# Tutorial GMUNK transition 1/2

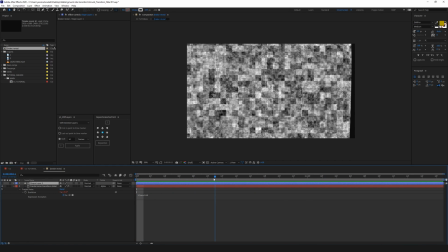(8:14)
It's good, but not good enough. So what I'm gonna do then is I'm gonna go and give a little bit of details to this, because this is just too straight.
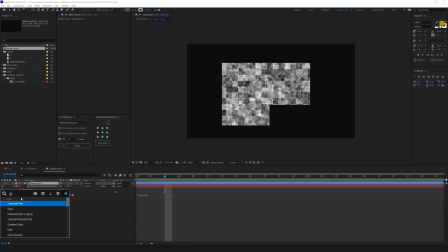(8:22)
We don't do this. So I'm gonna go and do a Gaussian blur first.
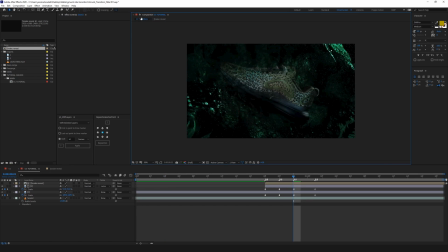(8:27)
And I'm gonna Gaussian this so that I can get more details. Now, if I go back here, you see, that's extremely better. It is way better than what it was before. But we're gonna go and add even more detail by not having this faded.
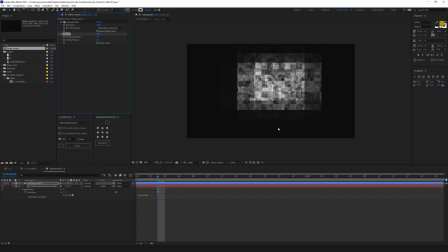(8:44)
I'm gonna use a mosaic effect. I'm gonna use sharp colors, and I'm gonna try to give more detail to the shape that I'm having here, like so, probably.
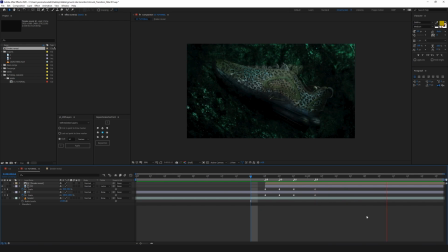(8:55)
Yeah, there we go. All right, there we go. Perfect. Now that works for us. That really, really works for us. But we can make this even way, way, way, way better. And for this, we're gonna use what we call the CC image wipe.
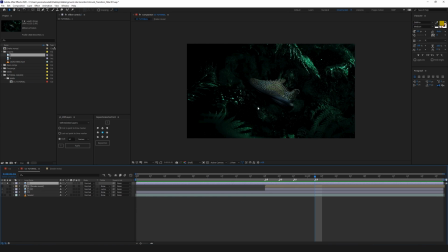(9:09)
Now, if I try to show you an example to show you only this picture, I'm gonna go and create image wipe. Image wipe is basically an effect that is way better than just opacity. This uses the picture values to bring in an image in or bring it out.
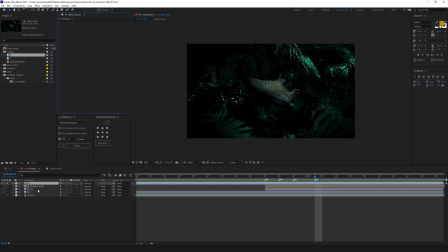(9:28)
If I use opacity, it's not going to be as this good. If I use the opacity, the whole image disappears. You see that? But if I use CC image wipe, it's a little bit more glitchy. And that's exactly what I'm going to do here. So at the end, my CC image in this picture is going to be full.
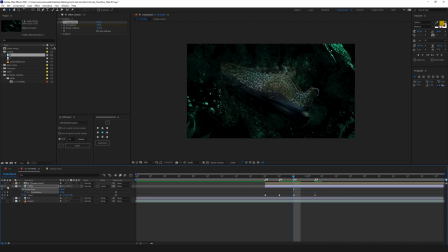(9:46)
But here, if we just look at it alone, let's just say it's going to be around 50. All right. So this is how my transition is going to be. And before, see that? So I have even more details of how it's coming. Perfect.
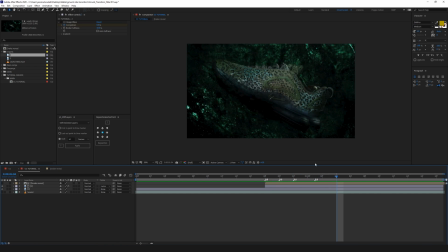(10:03)
Now that we have that in place, I think it's a little bit better if we go and add a little bit more detail into how this actually reveals. So I'm gonna go here and I'm gonna use a displacement map. I'm gonna use this picture as its own displacement.
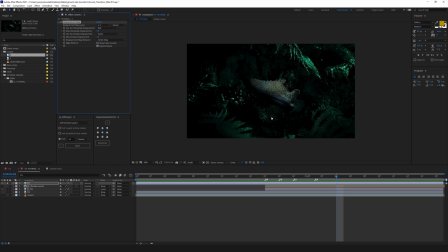(10:19)
Now, let me explain to you what does a displacement do. Now, I'm using the picture in itself.
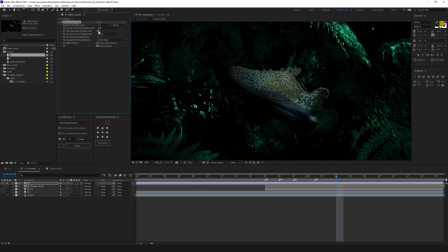(10:26)
I could use a picture map, but I'm gonna use this as itself.
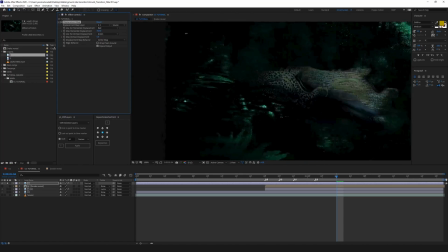(10:30)
And if I play with the horizontal values, my picture is gonna be distorted according to that.
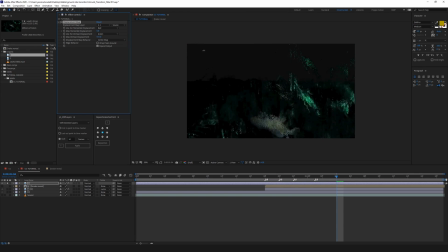(10:38)
And if I try to distort it vertically or horizontally on the other way, I don't know how it's called, so that's a little bit awkward, but yeah, you got my point. And I'm gonna use it here. So I'm just gonna go and say 50-50 from the beginning. Picture, pick.
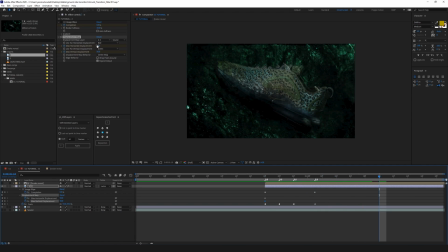(10:59)
And as it's about to finish, it comes back to 0, 0. And preferably a little bit earlier. Yeah. So it's like it's loading and then in the same time, it goes back to its place.
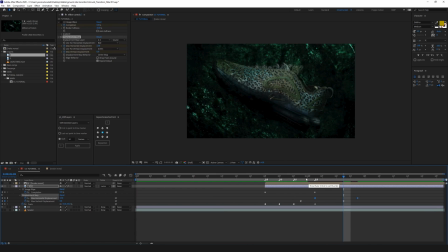(11:16)
We can have even a little bit of variation by actually offsetting each value like that. So it doesn't look very strict. Okay, so that is about the main reveal. Now we're gonna have to add even more details into this reveal so that it doesn't look cheesy.
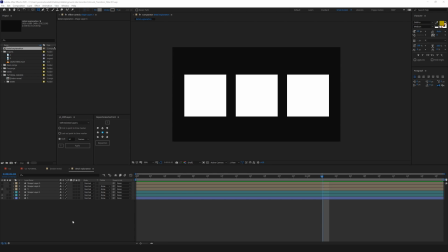(11:32)
Now, to explain what we're going to be doing to add even more details, I need to explain to you what is primary, secondary, and tertiary system. In other words, what I like to call the big, medium, and small details.
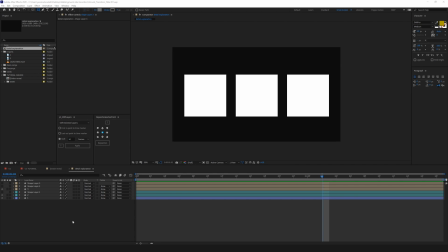(11:45)
How can you add details into something that you don't know how to add details to? So, for example, we have here 3 shapes. It's exactly the same. This is our primary. This one is our primary shape.
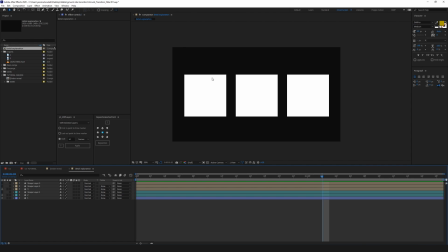(11:58)
It's just a shape, there is no detail, it's basically not telling any story, and it's not fun to look at. It's just nothing. It's just...